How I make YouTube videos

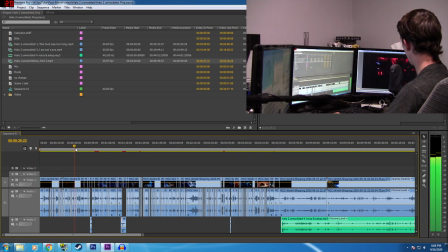12:25 Well, I took the cutscene and and some parts I only change up a little bit. This little beginning part here, I mostly just swapped a few words around, nothing big.
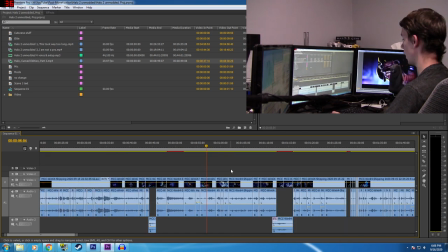12:34 But then later, basically, once the Arbiter to be has been delivered, I decided, let's make him the Arbiter right away.
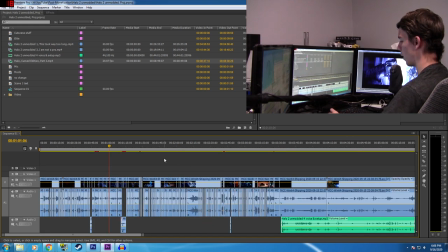12:45 So, as you can see, we're really jumping ahead, because normally it's like a three-minute conversation later. He decides to be the Arbiter. He also never says that voice line exactly. I just combined a couple of them to make them say that and then finally I
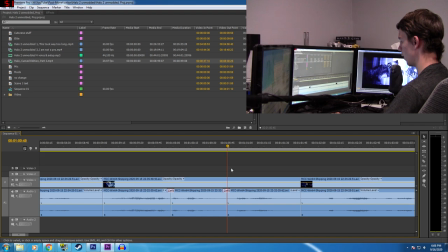13:01 Did just a little bit of this smoothing here this It's like a transition for audio audio transition.
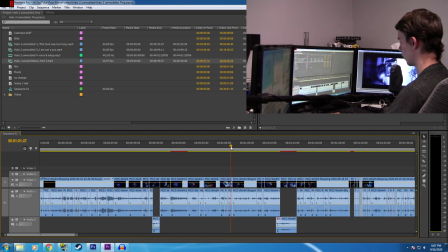13:09 Wow imagine that yeah, that's what it is And that's what I put on there, and that's why it seems so smooth I am already the arbiter If you listen closely sometimes you can tell but honestly sometimes speaking is just that way So I don't think it's a reliable method,
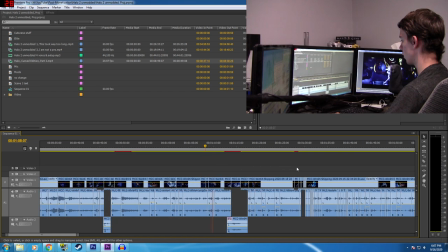13:26 but not all areas were easy There are some areas where I don't know quite what to do so I'll swap it around But this area I feel like I was actually going with something so arbiter,
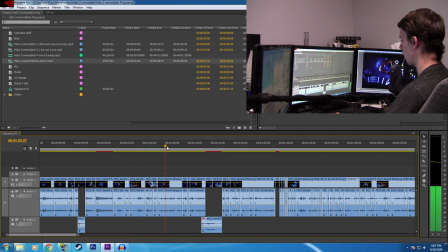13:38 you know He just hops right into that arbiter role and then Yep, so he's like arbiter you will die what? So it's like a surprise to him. You know, I think it's funny. Some other people think it's funny
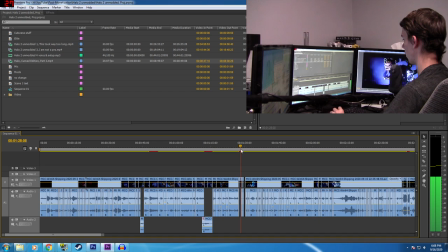13:56 So then he puts the helmet back and then they have their conversation about what being the Arbiter means Except it's not even close again.
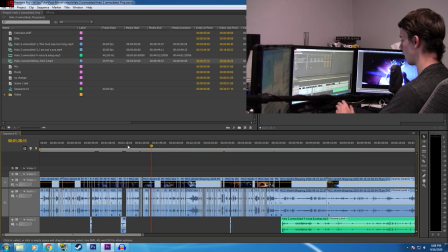14:04 You'll see it when you watch the actual video So I'm not going to share the video verbatim here
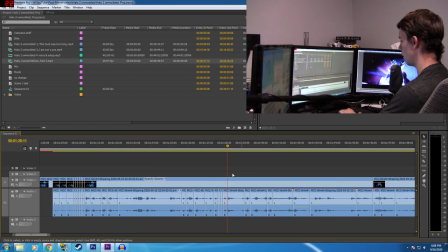14:08 But I'm just showing you all the little cuts and little bits that go into making it Now, there are also some areas where I need to have sound. Okay, here's an example of where I had to fill in some empty space.
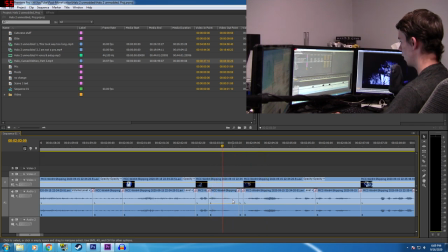14:25 So, the voice line here, and this one, they didn't quite have enough empty space on the ends of it. If I were to, let's say, not have that continuous over, they start saying something else. You can just barely see. Start saying something else.
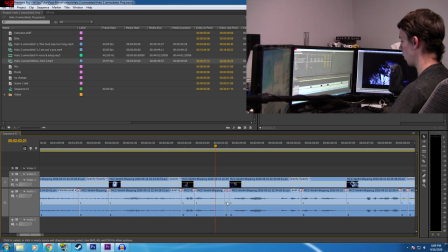14:41 you can just hear starting a different word so i just grabbed this empty space from a different area and just has a little bit of that background sound but that helps it so instead of him cutting off or starting a different word it sounds more like what are my knees you will die
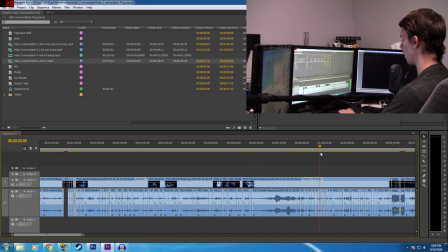14:59 just a little smoother in there just small details like that are what make this take so long not to mention coming up with the idea as far as the technical goes for how to do this well this is how you do it you just cut move stuff around there's also a creative side
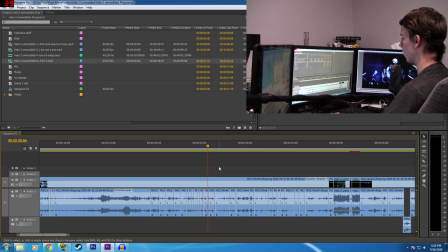15:15 which can't be taught very well um i guess just watching things and that's what you get so then after they talk about their
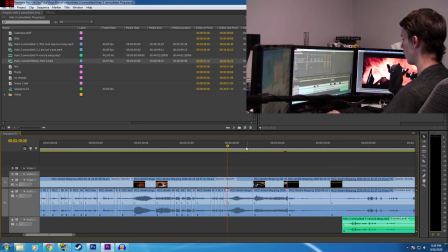15:25 armor and all that sort of stuff we come up on the end here where they deploy their troops well I thought how can I end this off and something that might be funny well things that are sudden and surprising are usually funny and people falling is funny so everyone deploys and then
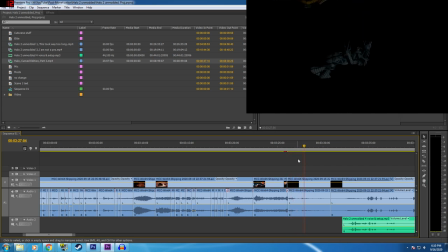15:44 there is the arbiter falling and dying
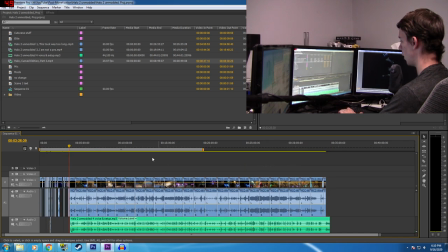15:50 I grabbed that from much later in the video from about 10 minutes later
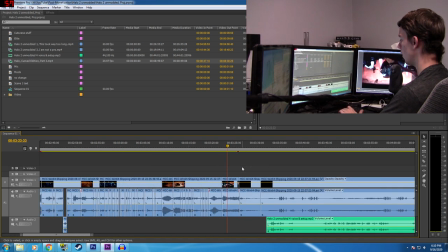15:57 and I thought it fit there now I could have done even more with this cutscene but I thought you know a few hours was enough to spend
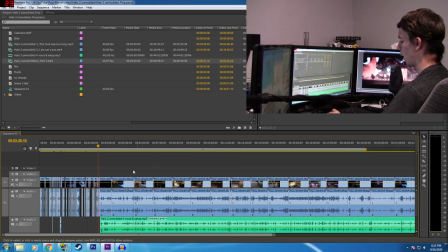16:07 on a few minutes so I'm gonna leave it like that and at this point
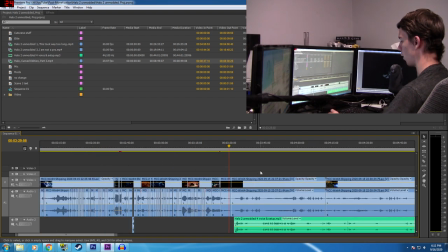16:11 now I reach the beginning of my video what's